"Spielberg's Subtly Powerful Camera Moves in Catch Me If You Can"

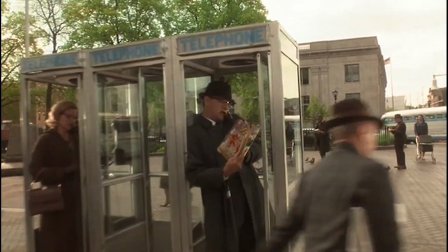(0:00)
Welcome to Dolly into Meaning. Want to learn how Steven Spielberg thinks so you can direct a scene like him?
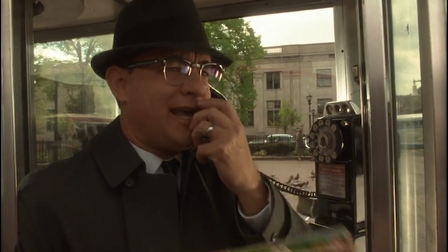(0:05)
A signature of his is using camera moves to add meaning and feeling with a light touch you might not notice, but has great impact.
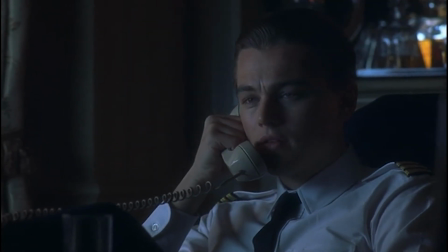(0:13)
Today, we're diving into a scene from Catch Me If You Can. What happens before our scene?
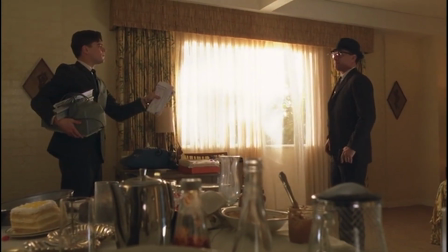(0:18)
DiCaprio has confidence man his way past FBI agent Tom Hanks, embarrassing him.
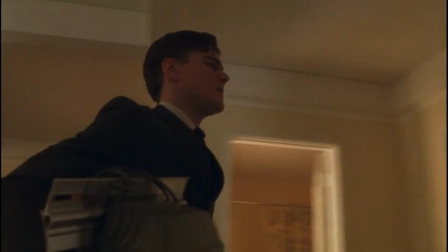(0:24)
But now months have passed. And on Christmas Eve, Frank calls Carl and apologizes, teasing Carl for tricking him.
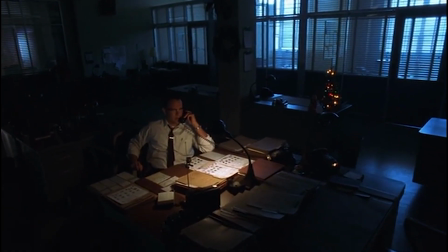(0:31)
But Carl says he's going to catch him eventually. Frank hangs up angrily.
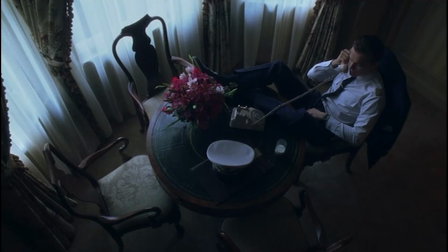(0:36)
By the end, the tables have turned. Now that's how someone tells a story, but this is how Spielberg shows one.
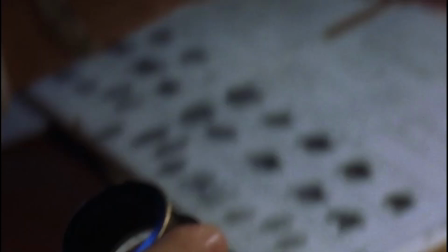(0:45)
It's one thing for a director to pick up a tool that's just laying around.
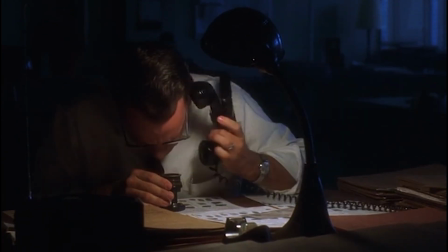(0:50)
It's another thing to pre-plan so that tool is right where it should be when it's needed.
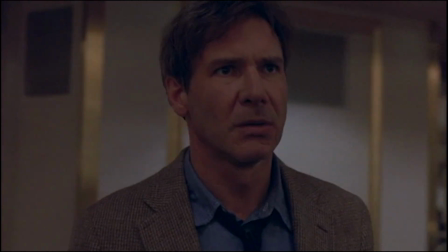(0:57) Hello.
What tool are we talking about?
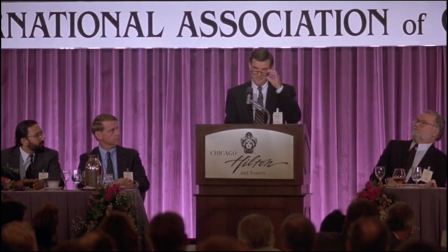(1:00)
There are several ways to show a character not only hearing something, but realizing something striking.
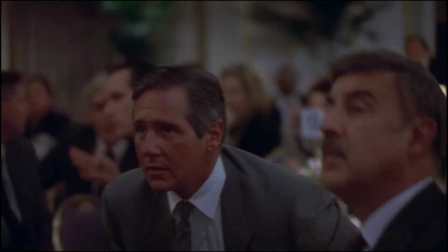(1:07)
One way is for them to sit up or stand up.
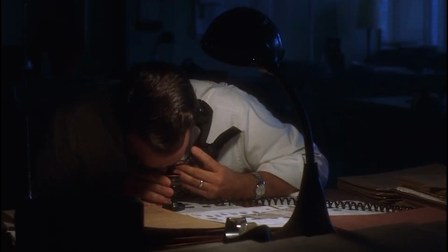(1:10)
Carl here realizes Frank, the fraudster he is trying to catch, is on the line when he sits up.
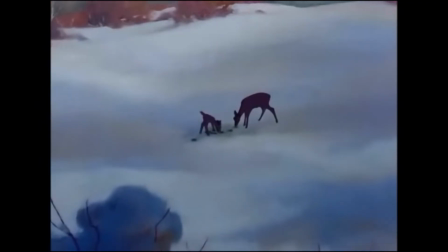(1:17) Hello.
Almost like a deer lifting up their ears to make sure they are hearing correctly.
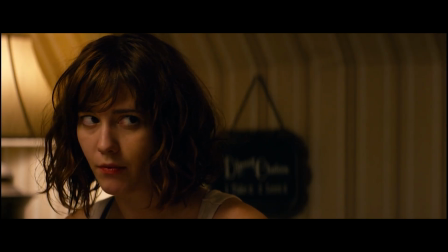(1:22)
Other ways to show a realization are as small as a forced blink.
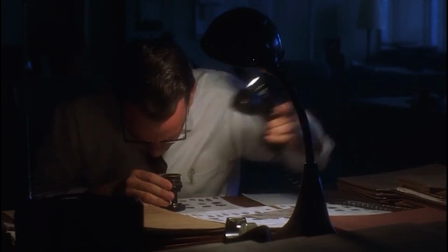(1:29)
But they require a close-up, but Spielberg doesn't want that yet. I'll tell you why later.
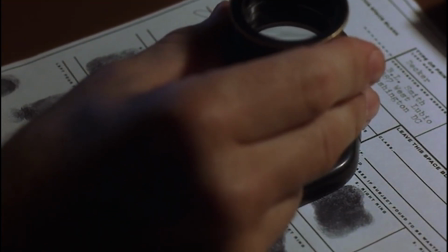(1:35)
They added all this beginning action so that Tom Hanks is pressing himself down low to the deck so that when the big realization hits,
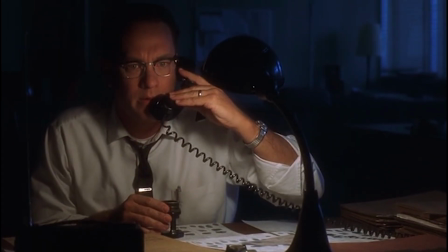(1:43)
we have a big movement up.
Hello.
The audience isn't going to miss that in this medium shot.
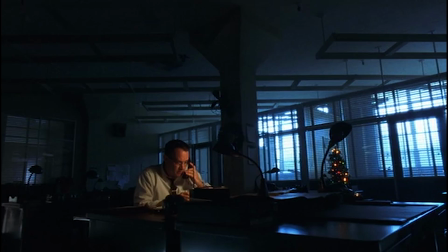(1:51)
All of that is the context that sets up this camera move. When Spielberg tells the audience to ask why, you better listen.
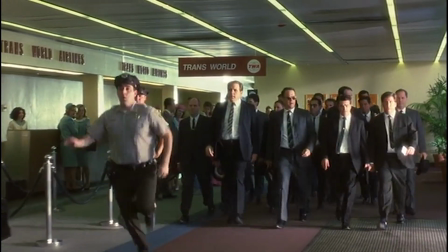(2:00) Barry Allen, Secret Service.
Now, there are camera moves that help the audience follow or keep up with the actors.
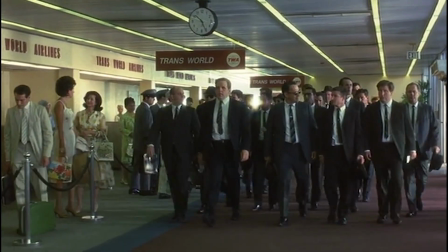(2:08)
But when the audience sees camera motion where it isn't immediately obvious why the camera is moving,
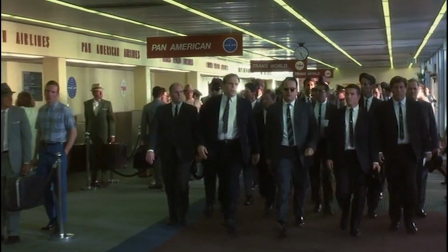(2:14)
they look for what the director is trying to say to them. A stationary version of this shot just doesn't do it.
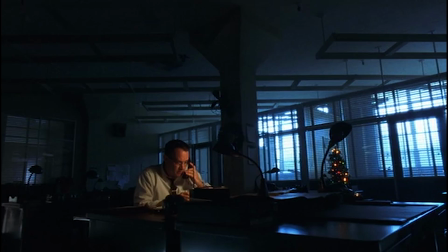(2:22)
At this height, even on a wide-angle lens, the emptiness of the desks aren't obvious enough.
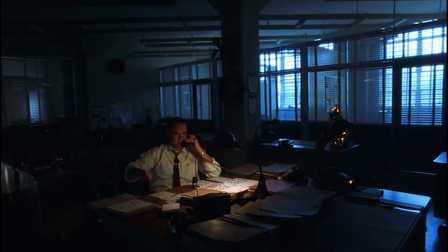(2:28)
When the camera move has the audience subtly asking themselves why, it's what the new angle gives us that is our answer.
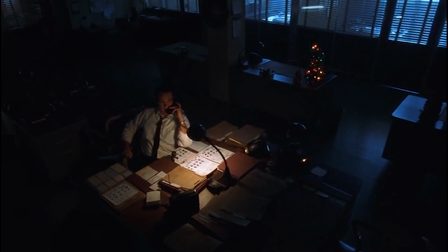(2:37) What do you want?
Because we have a top-level view now, the darkness, the emptiness takes more of the frame. And it's not an accident we've also pulled back to make him feel smaller, more alone. The color of the light does it too.
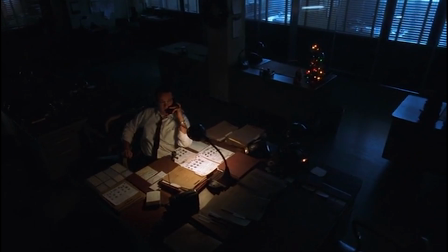(2:52)
There's a hinge of blue to the light coming from the windows, very different than the orange on Carl's desk lamp. He's on an island, surrounded and alone. You see how this is all planned? Each shot sets up and feeds the other. We have a similar angle looking down.
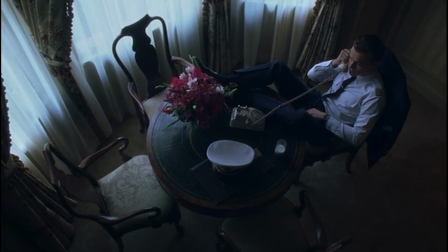(3:11)
Chairs are all empty again, saying Frank is all alone. But there's no camera move. That would be redundant. And even the lighting is all the same color, and even the same brightness. Unlike the previous shot, which in much louder way says Carl is alone.
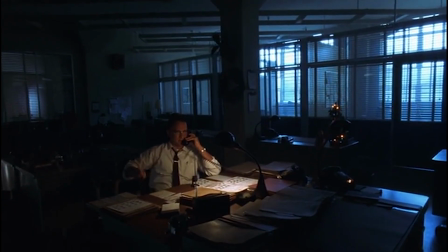(3:28)
But again, all part of Spielberg's plan, because by the end of the scene, the roles will switch, and DiCaprio being alone will be the loud one.
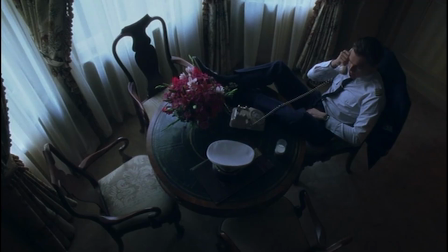(3:38) What do you want? I wanted to apologize for what happened out in Los Angeles. No, you don't apologize to me. Do you always work on Christmas Eve, Carl?
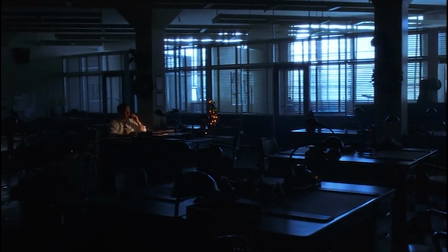(3:50) I volunteered. Something with families could...
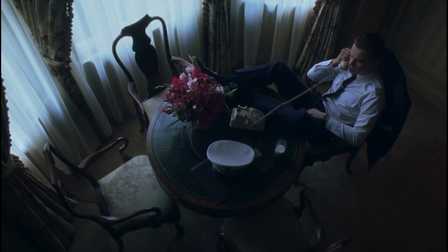(3:54)
This line Do you always work on Christmas Eve? feeds the purpose of this camera move paused here. It's a wide angle for the same reason as before, and this is also a wide lens, which exaggerates what's called the parallax,
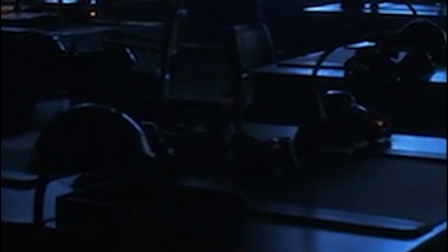(4:08)
which is a fancy word that says the object in front are changing their size and position to the background at different rates.
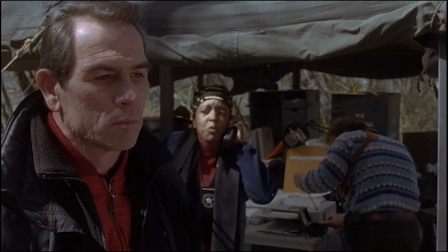(4:17)
Movement naturally draws the audience's attention.
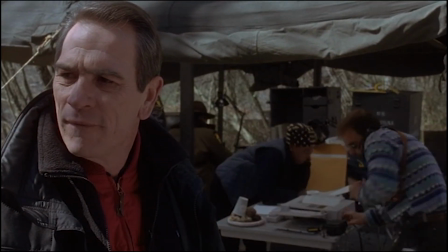(4:20)
So when here in The Fugitive, you are mostly looking at people in the background, even if Gerard is bigger and closer to camera.
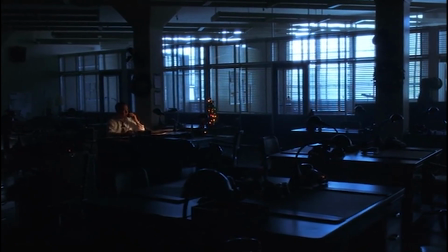(4:27)
Or when Carl is better lit, but your eyes still flicker and notice the motion in the darkness, the empty desks. But even your attention going back to Carl reminds us it's Christmas with the tree being really close to him.
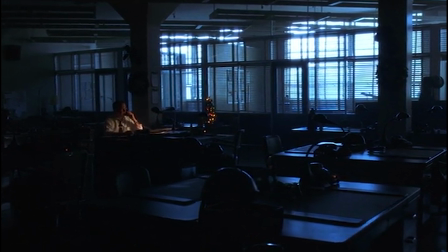(4:40)
There's no escaping it. Spielberg wants you to think Carl is lonely.
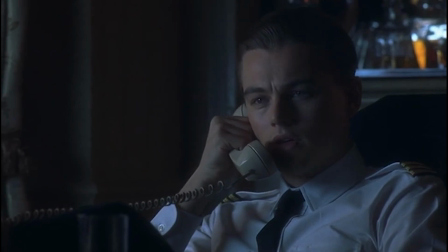(4:46)
And that notion is subtler with DiCaprio.
You want to talk?
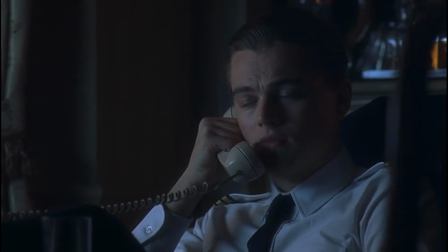(4:50)
So this line It looked like you were wearing a wedding ring out in Los Angeles.
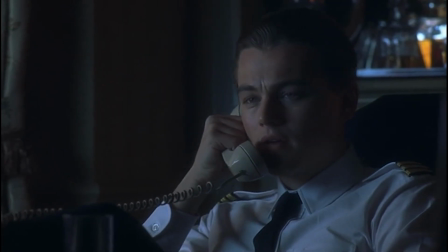(4:55) I thought maybe you had a family.
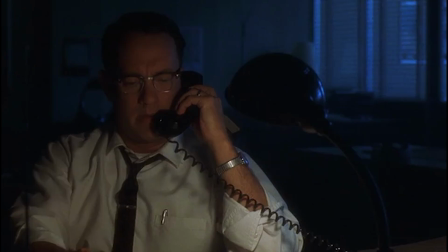(4:58)
is answered with a shot that shows Carl is in fact wearing a wedding ring, going directly against to what Carl is saying.
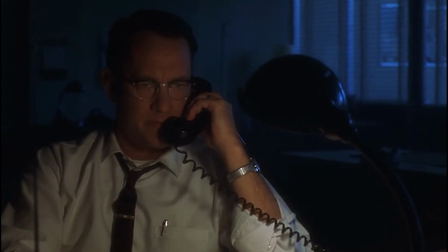(5:05)
Is he lying?
You want to talk to me? Let's talk face to face.
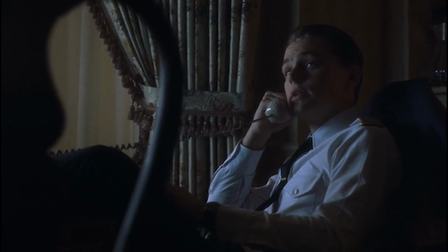(5:10) All right. I'm at my suite at the Stuyvesant Arms, room 3113.
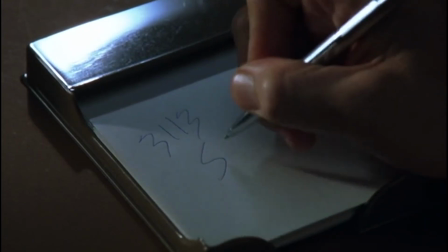(5:16) In the morning, I leave for Las Vegas for the weekend.
Is this camera move doing more than the others?
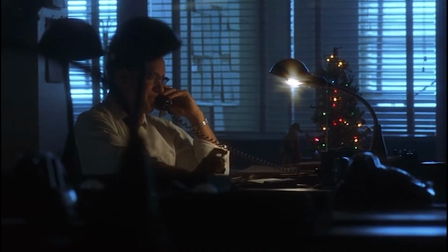(5:23)
Is it turning the screw, upping the intrigue, the cat and mouse back and forth of the moment without intensifying the stakes and pressure?
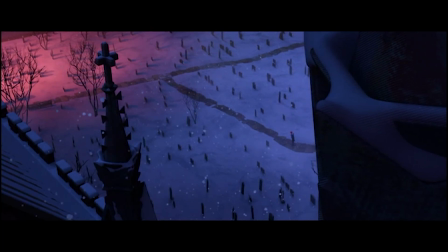(5:33)
This technique is used a lot in thriller moments.
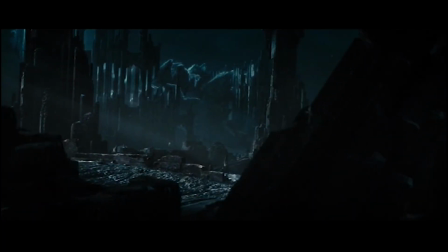(5:36)
You place an object in front, perhaps one someone could be hiding behind, and get some of that parallax going to keep you guessing.
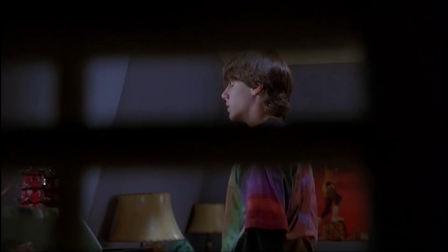(5:43)
It even works in moments where someone is definitely not hiding, like in the pilot of Stranger Things, creating a feeling.
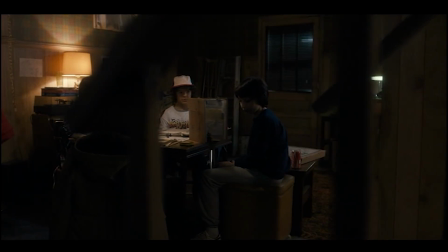(5:52) Wait a minute. Do you hear that? That sound.
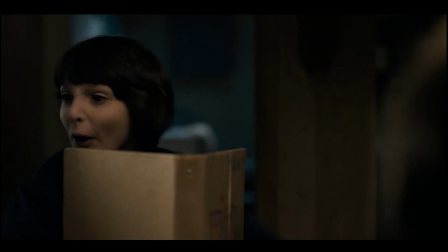(5:59) Boom. Boom. Boom!
And there's a little bit of that going on here.
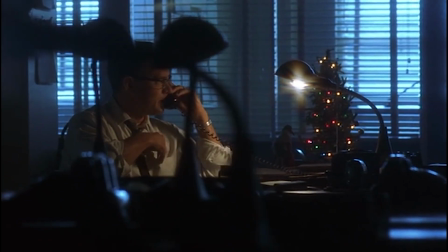(6:04) Me again? You're not going to Vegas. You're not in the Stuyvesant Arms.
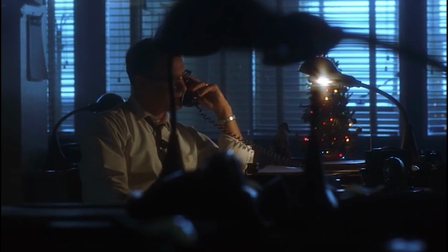(6:11) You'd love for me to send out 20 agents Christmas Eve.
As the intensity and nasty insults increase, we start to see close-ups,
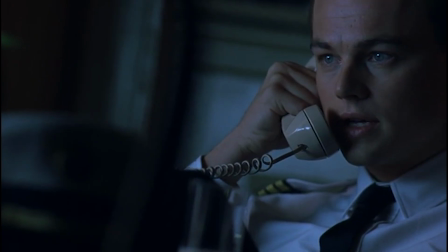(6:19)
naturally upping the tension, because even reserved feelings show up more in a close-up.
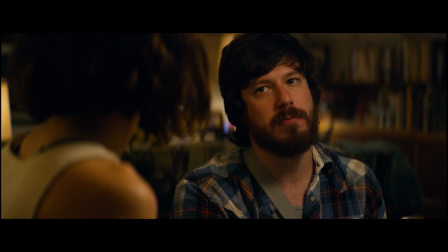(6:25)
This is why Spielberg before didn't show a revelation with subtle performance like a blink.
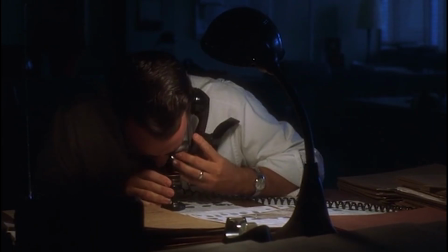(6:30) Yeah.
But again, used an elaborate setup to show a revelation with Carl sitting up.
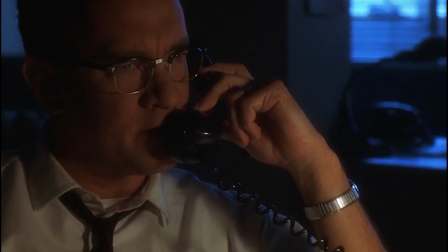(6:36)
He needed to reserve the intense close-ups for the building tensions later.
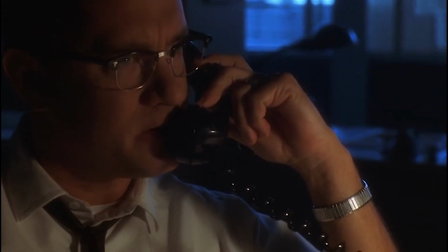(6:41) I knew it was you. Now, maybe I didn't get the cuffs on you, but I knew. Oh, people only know what you...
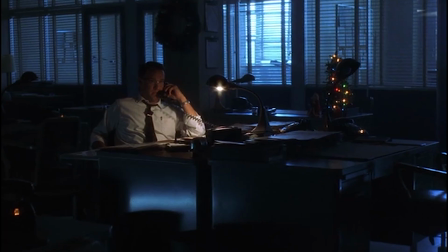(6:47)
Now a push-in, the camera directly moving in on a character, has key parts.
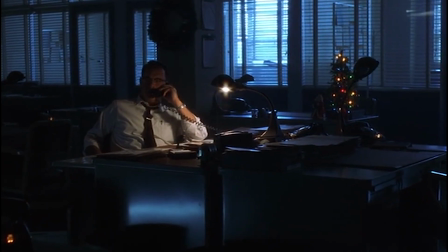(6:52)
When the camera starts to move and when the camera stops.
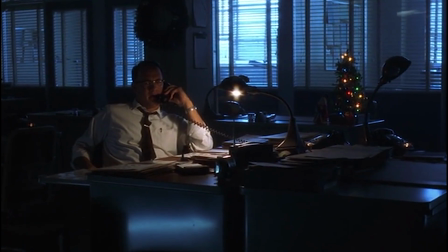(6:56)
Both tell you to pay attention and give you hints as to why, but you see there's a lot of shots where the camera's always moving.
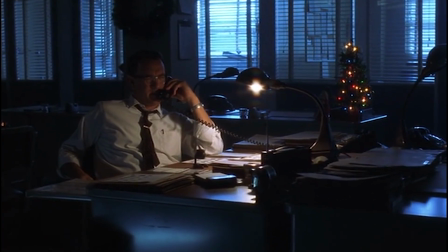(7:04) Because they have Mickey Mantle.
A camera push-in makes audiences also feel like tension is building.
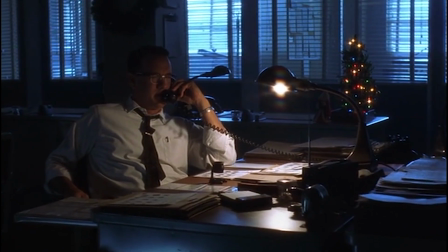(7:09)
At this point in the scene, we are seeing two different tools being used to create that feeling.
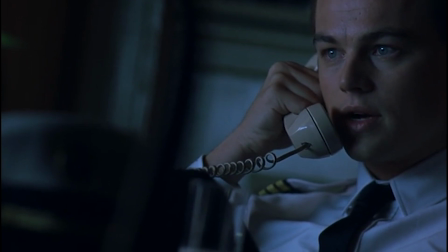(7:14)
The close-ups, which are more subtle, performance-based, which cutting to them comes up as a quick, stinging escalation.
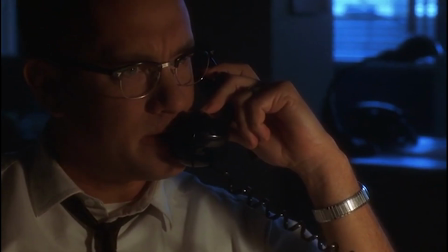(7:23) Sorry for me. The truth.
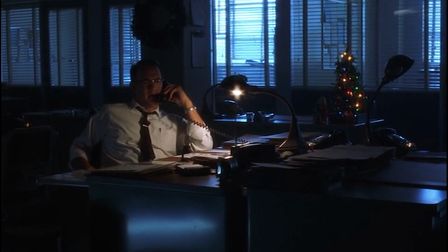(7:25)
But this is a slow burn increase of tension, and it's a change in tide where Carl subtly takes the upper hand.
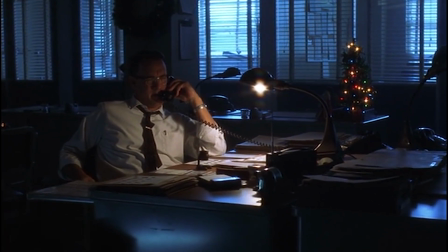(7:32)
And the moment that another director might start the push-in, Spielberg has it square in the middle of it.
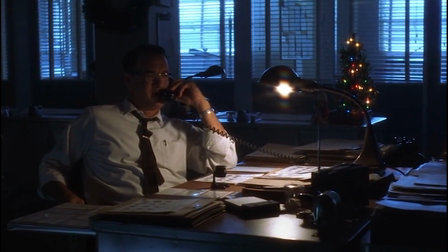(7:38) I'll tell you what I am sure of. You're going to get caught. One way or another.
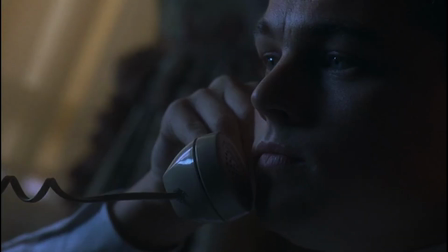(7:45) It's a mathematical fact. It's like Vegas. The house always wins.
Here, the camera isn't level. Like Frank, it's taken off guard.
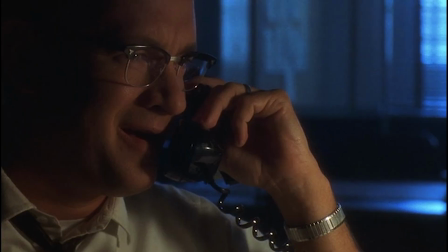(7:56) I'm sorry, but I have to go. You didn't call just to apologize, did you?
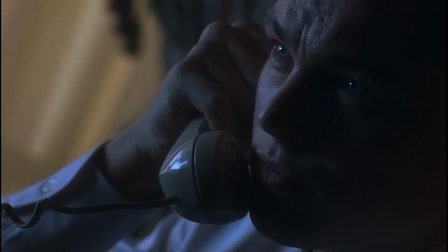(8:02)
No longer are we slowly increasing tension.